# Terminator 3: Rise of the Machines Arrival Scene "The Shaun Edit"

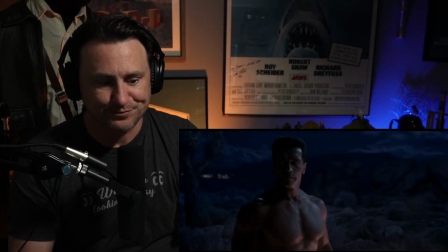(0:00)
Okay, if you like this video, subscribe to my channel. But let's get right to it. So I was never a big fan of the arrival scene of Arnold Schwarzenegger in Terminator 3 Rise of the Machines.
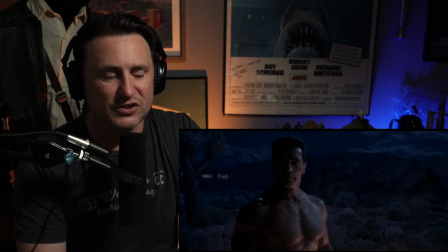(0:16)
You know, it was so raw in the first film. The second film, they finessed it really, really well. And they kind of showed the, you know, a little bit of the orb that kind of sliced the truck and then indented the ground underneath Arnold.
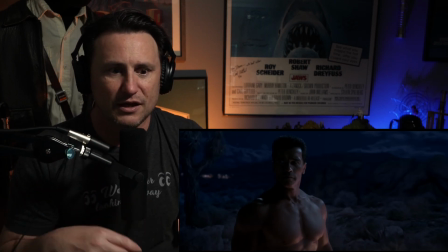(0:31)
But I feel like every time they were doing a sequel, they were trying to outdo what they did before with the entrance. And this particular sequence with Arnold,
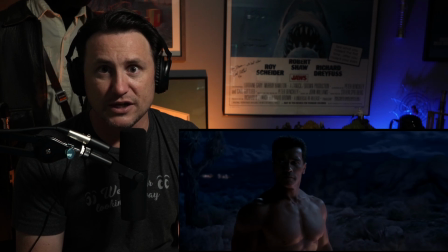(0:44)
when he shows up, looks clearly done on a soundstage with a full wraparound cyclorama. And obviously, you know, he was 55 years old when he did Terminator 3.
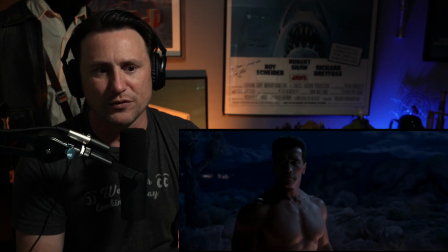(1:00)
And he put back on all the muscle, but, you know, I don't think his midsection was defined because of how the camera panned around him
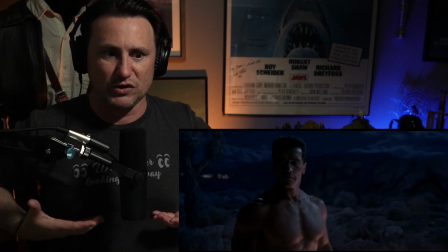(1:10)
as he rises and then ends up, you know, just above his pecs here, you know, or below his pecs here.
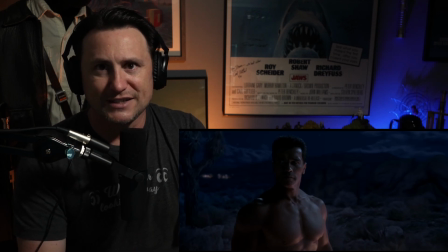(1:19)
You know, 55 years old, he was still in amazing shape doing this film. And this was the last movie before he became governor. So I think he really thought he was going out on a high note and that his political career would take off,
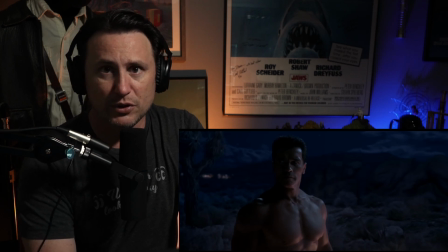(1:35)
which is why I think it was a very ballsy ending of the film to have the Terminator have all the nukes fall and then basically start future war. But let's take a look at the original edit here.
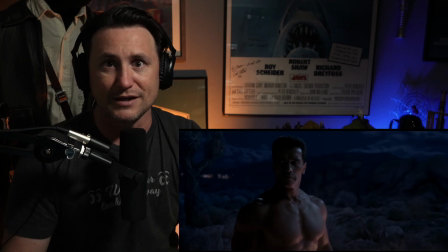(1:49)
And I'll tell you what I didn't like about it and why I decided to recut it for myself and just do a little bit of a fan edit.
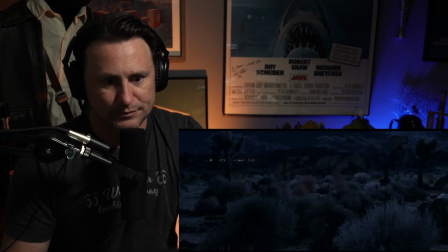(1:56)
We'll go back to the beginning here and we'll play. Yeah, definitely a soundstage.
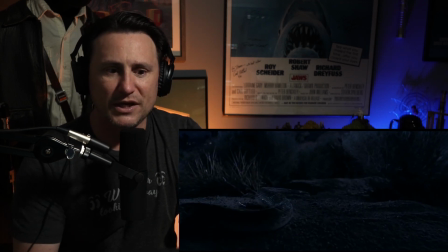(2:07)
The rattlesnake, for me, just didn't do anything for me.
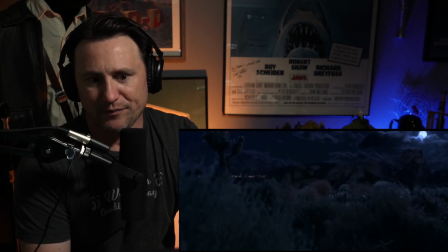(2:13)
Yeah, it was kind of cool the way it pushed in, but in the end, I just didn't.
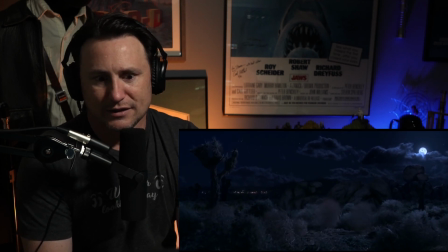(2:19)
It was like, why? You could have just started here.
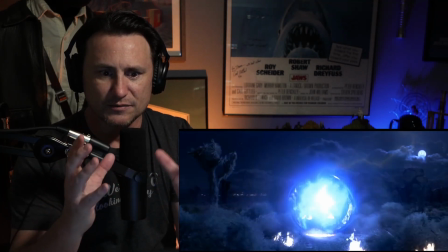(2:25)
And again, you know, with the sphere, you know, it has the like a grid on it now,
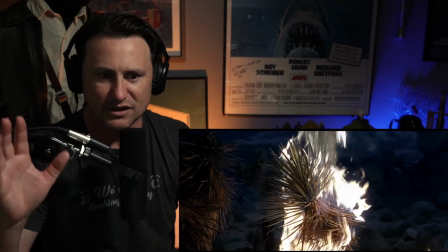(2:31)
and it melts away kind of, and the grid dissolves, and I don't know.
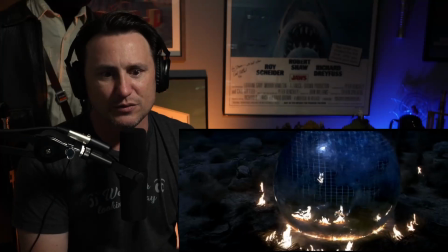(2:36)
I don't know why they felt the need to do something like this with the sphere.
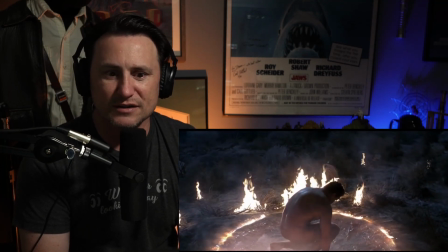(2:46)
The music didn't do anything for me either.
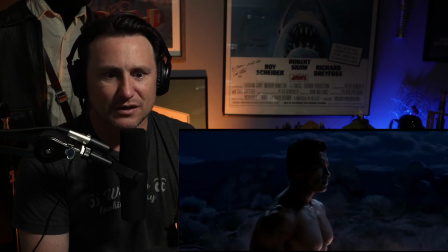(2:53)
I just thought, eh, give us the classic Terminator music, you know. Give us the perfect Terminator music from the first film.
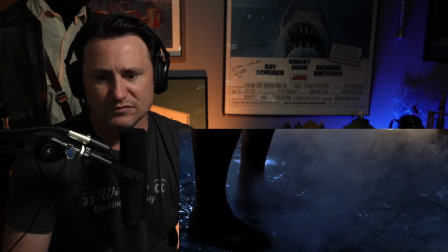(3:08)
I didn't mind the melted sand underneath.
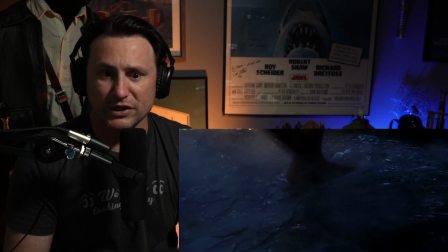(3:13)
I thought that was kind of cool, and it breaks like glass as he walks.
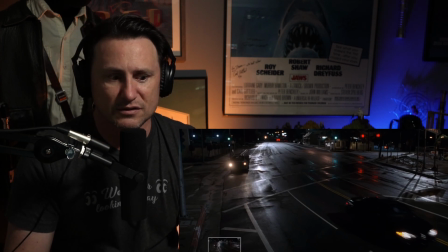(3:15)
You know, but then the scene just cuts and it goes to this the whole pet scene with you know, John Connor and getting the phenobarbital and all that with the drugs, and I thought it really just broke up the pace of it.
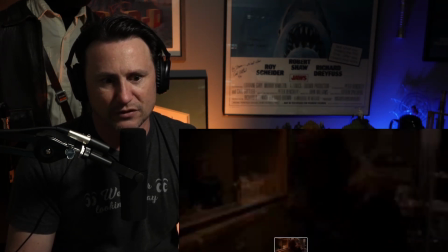(3:29)
So I want to jump a little bit to the next scene here.
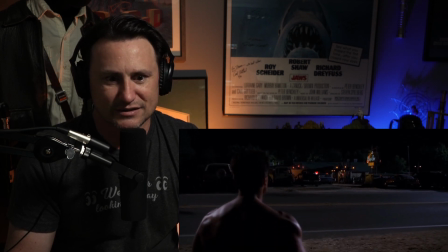(3:38)
No real music except that high pitch.
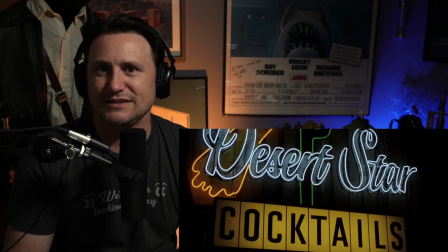(3:46)
Just nothing. It just didn't do anything for me.
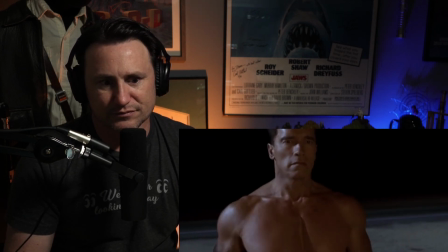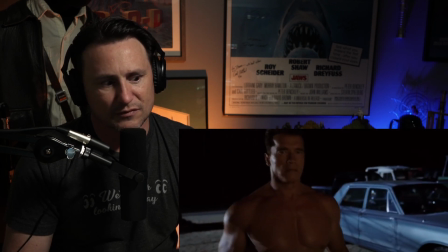(3:58)
Now,
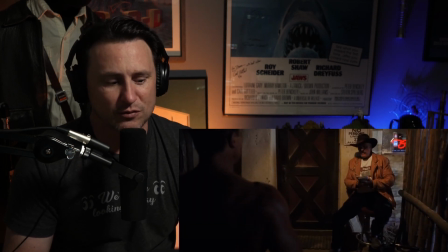(4:02)
this particular actor played Roscoe Picotrain in the Dukes of Hazzard movie that had Sean William Scott in it and Willie Nelson and Johnny Knoxville.
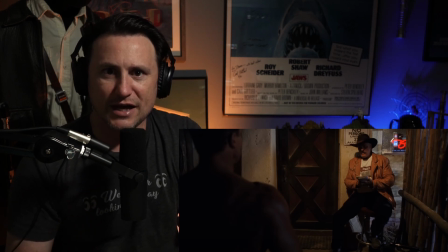(4:16)
And this was the first time I think I'd ever seen him as an actor, and it was just like this one line scene here. And I thought he did a good job.
You're supposed to go around to the back.
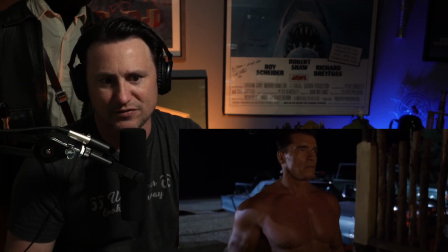(4:30)
But in the end, you know, for my version, I just felt he should just walk up and then, hey, you know,
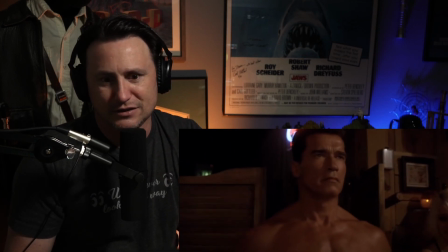(4:38)
this just killed it for me.
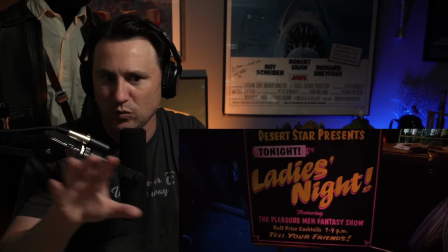(4:44)
That really fast head whip to the ladies' night.
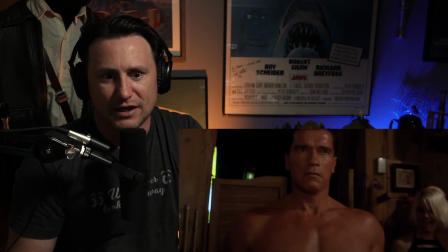(4:49)
And then of course the stripper comes out and it's another one of those, this kind of stuff I didn't mind.
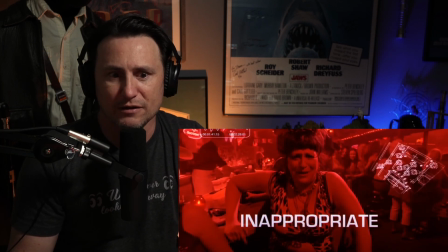(4:56)
And I actually don't mind the song here. but when they switch it up to Macho Man from the Village People,
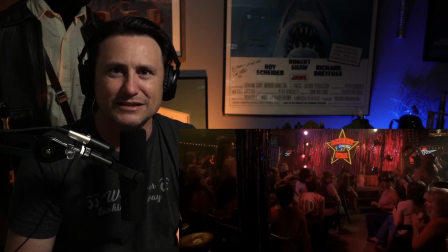(5:03)
and his head whips right there, that killed it for me, killed the scene for me.
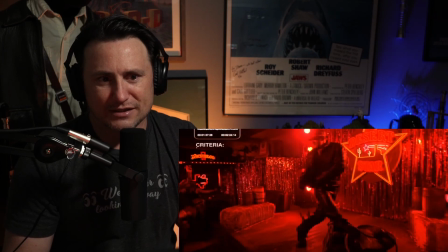(5:12)
And you know, the motorcycle guy's got the outfit on and he's dancing, and
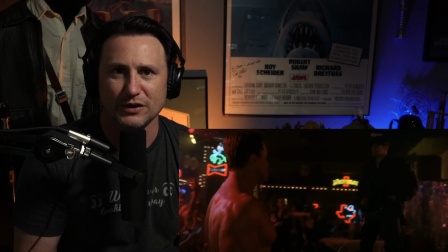(5:18)
the one thing that always frustrated me with the Terminator Rise of the Machines was at this point, they had just gotten so campy with the comedy in it. I just thought it was weird because in the end, he's a Terminator.
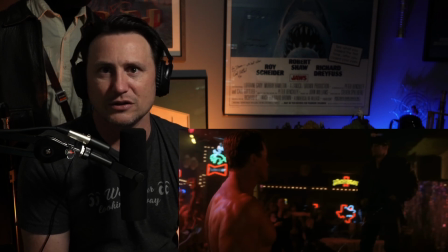(5:34)
Terminator. And to have him just constantly cracking jokes, talk to the hand, you know, all this kind of stuff that was in the film, I just thought, you know, if you just cut out all the comedy,
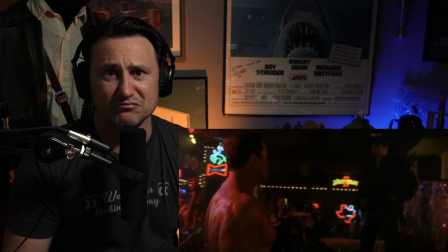(5:48)
it would be a really, you know, darker film in general.
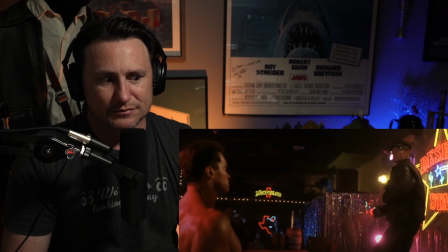(5:56) Take off your clothes. Patience, honey. Yeah, man.
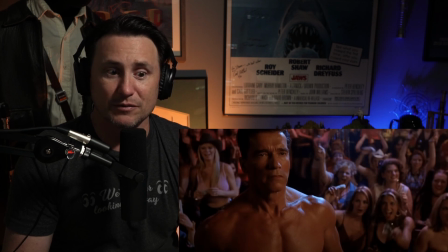(6:01)
I mean, can you imagine throwing a glove in a Terminator's face? Like, you don't, I mean, in the end, that Terminator should have just killed him, you know, ripped his heart out or something and just take his outfit, you know, because in the end, this Terminator is not there.
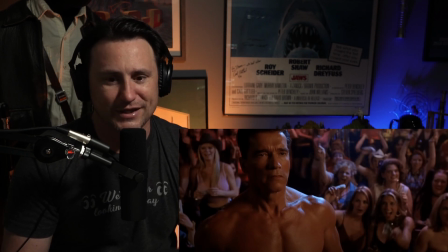(6:14)
He's been programmed to protect, you know, but, you know, no one's telling this guy not to kill people.
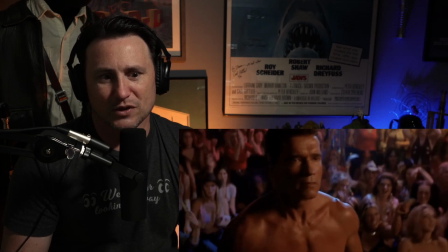(6:21)
And I just thought, what a slap in the face. The girls jump up.
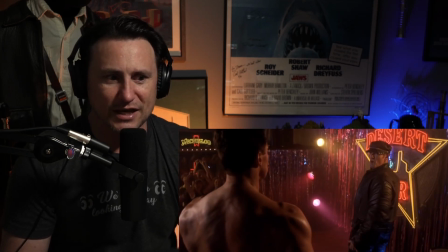(6:26)
Everybody gets happy because he's...
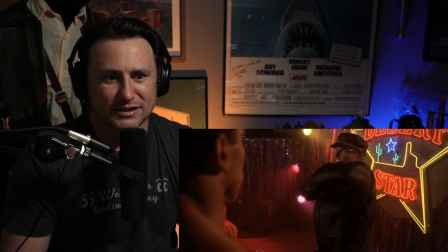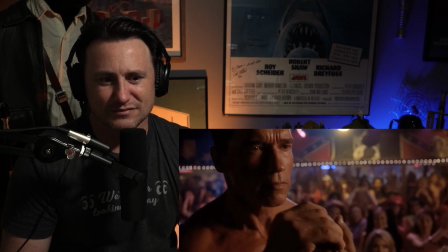(6:34)
Yeah.
Now.
Yeah. Just.
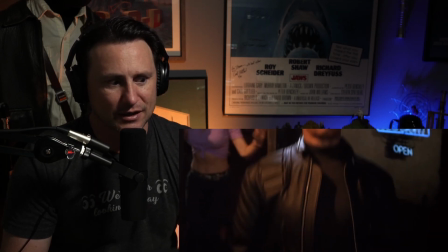(6:40)
Although the girl in the pink outfit with the cowboy hat was hot. And here, you know, once again, you know,
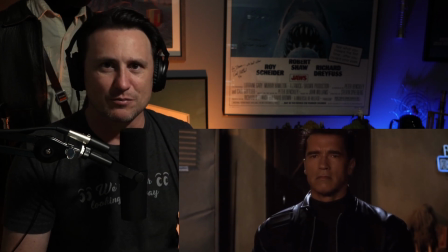(6:48)
he reaches into his jacket and he pulls out those horrible Elton John kind of sunglasses.
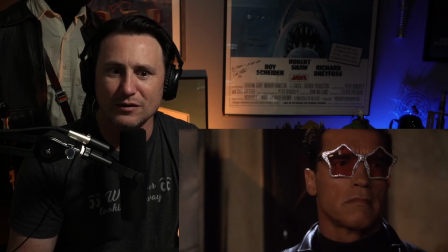(6:57)
And I thought, why? Like, why go there with the movie and slow the pace to get this laugh?
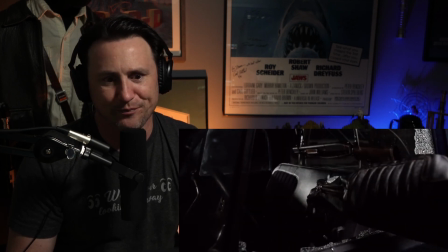(7:05)
And he steps on him, oh, because they're not the ones I want. And then, of course, the classic Terminator comes in here, you know,
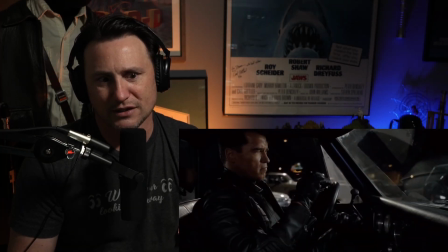(7:13)
tears up the car, you know, hotwires it, peels off, puts the right sunglasses on.
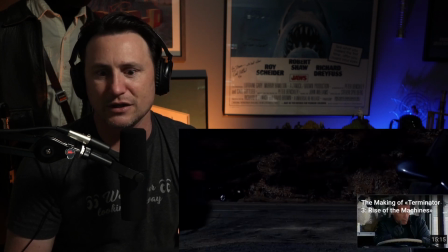(7:19)
Now he's good to go. Now he's ready to go.
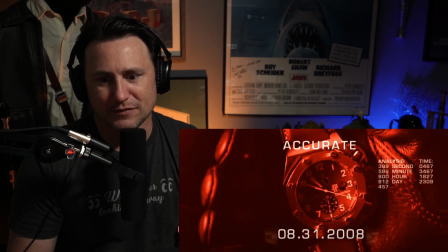(7:23)
And for me, I just, I needed something else with this.
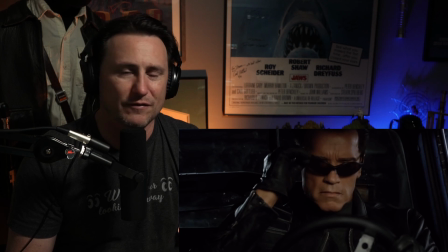(7:32)
And anyway, so let's just get to my version of the scene, edit it down so you can kind of see what I did, and I'll walk you through it.
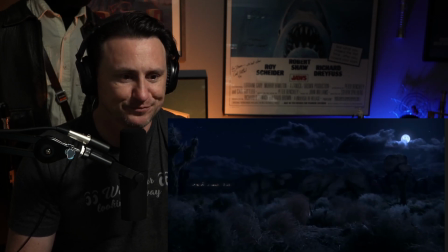(7:43)
Okay, so this is my cut of the arrival scene. And right off the bat, you'll see a difference. It's faster. The pace is a little faster because I cut out the snake.